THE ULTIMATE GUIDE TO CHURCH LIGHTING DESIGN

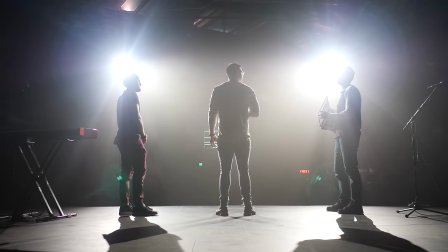So there he is with two lights coming out a little bit of an angle off to the side so you can tell right now
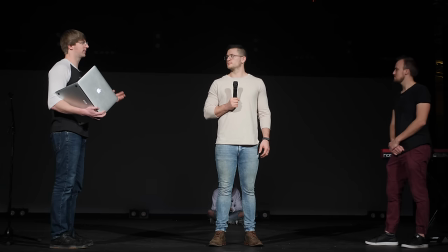if you if you were not move at all he'd be lit pretty well from the front there's no backlight so it kind of looks a little bit one-dimensional
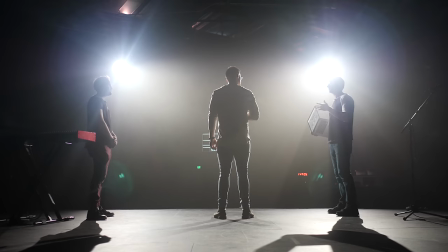so right now what i can do is add a little bit of backlight um to help round out his his body a little bit more
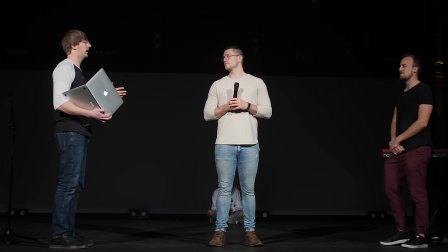his shoulders his hair um that'll help i don't know i feel like his body's rounded out pretty well so let me so let me go ahead and add
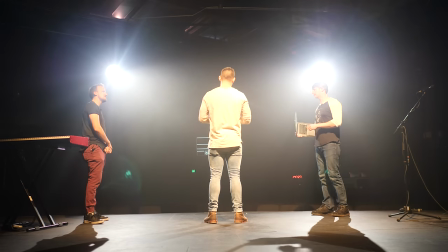some uh some backlight in here you're gonna see how that helps yeah 100% backlight so
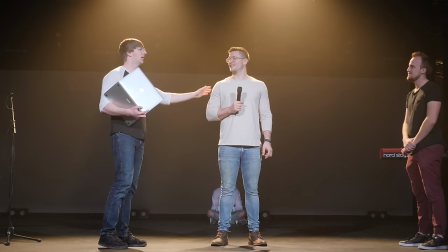you can see just for all intents and purposes you see when those lights came on it's a little bit warmer glow on his shoulders his head glows a little bit more his shoulders
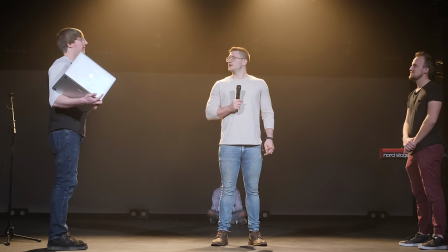that way we do we are looking at him from the audience to the congregation you can kind of see he's not one-dimensional he's
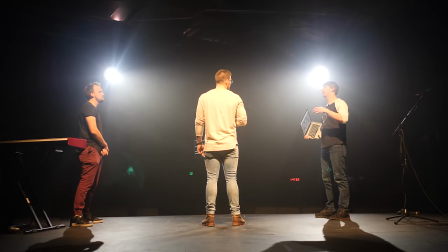actually three dimensions he's here in real life so the backlight right there really helps bring out the full experience so he doesn't look so one-dimensional.
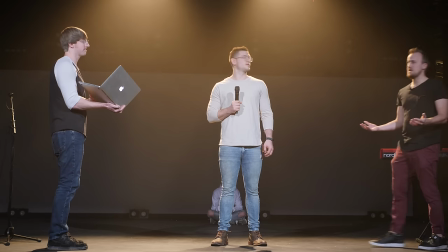So that's how you light a speaker.
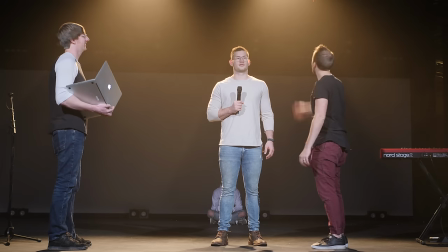Just have some great front lighting, the two lights up here and have you know one or two back lights and there you go.
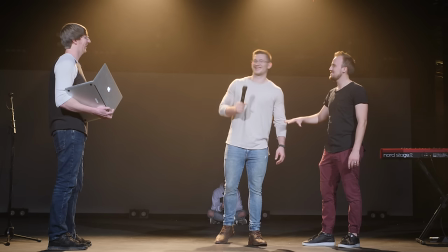Is there anything you can do to make him look less look like less of a tool? No. Oh hi, my name is Corey Miller. I'm one of the worship leaders at Red Rocks Church. Mark is gonna show show us here how he lights me, a worship leader. Go ahead Mark. Alright, so lighting a worship leader is a little bit different in that I'm not going to use any of the same lights that I used to light the speaker wash. I'm going to use a different light dedicated just for each individual worship position, whether they're downstage worship leaders, upstage, drums, guitar, bass, keys, organ, whatever you have on your stage. This is how we light them. each individual light is dedicated just for that person alone in that position. So right here I have keys on stage left. What I do with each worship leader in each position is I have one light dedicated to them to where I don't have a second light coming off from the side. What that kind of brings to the camera eye specifically is kind of a more focused to just just the front of their face a little bit so I'm not gonna have two lights three lights four lights shooting at one worship leader that can be a little bit overkill from my opinion I like one light per worship leader just gives a better feel for when you're in the audience they don't feel like don't feel like they're overly lit don't feel like they're too lit I guess so you'll see right here I have this one ellipsoidle, this one source for coming in from a little bit more to the house right side. It's not directly onto, like directly 90 degrees onto this position. It's a little bit off to the side. And what that does is it brings in some shadows a little bit more. So a little bit more depth as well. If they were straight on, if each individual worshipping light were straight on, he would just see like just straight, no shadows, no nothing. It would just be a flat look. But with the light coming from the side, you can see a little more shadows. Us worship leaders like the dramatic emotional look. Not that we're dramatic or emotional people, but... No. So you'll see right here, I have my house right light.
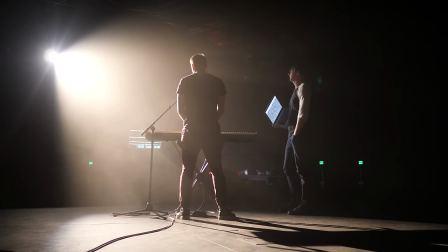Come on. There you go. So that's coming in from, it's a 26-degree barrel on a Source 4.
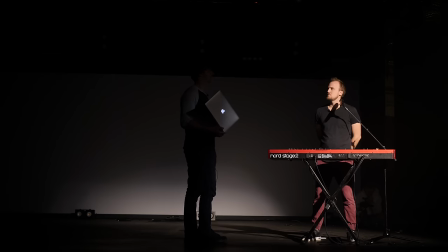It's a little bit warmer color, as you can tell, a little bit more amber in there. and from this side there's a couple there's some shadows on your right-hand side but for your left side a little bit more you're a little brighter he's a little well lit and that brings some cool
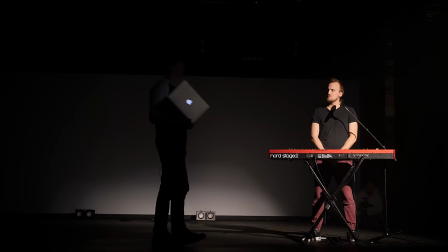shadows for the camera eye that's on this side of the stage and so the light is not directly in front of him straight
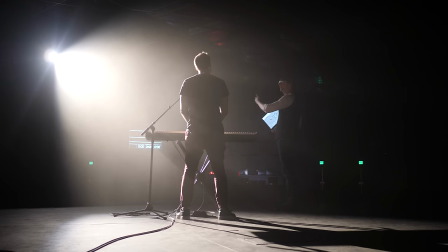up and down it's a little bit off centered a little bit to house right stage left side to help create that dramatic effect with your with your key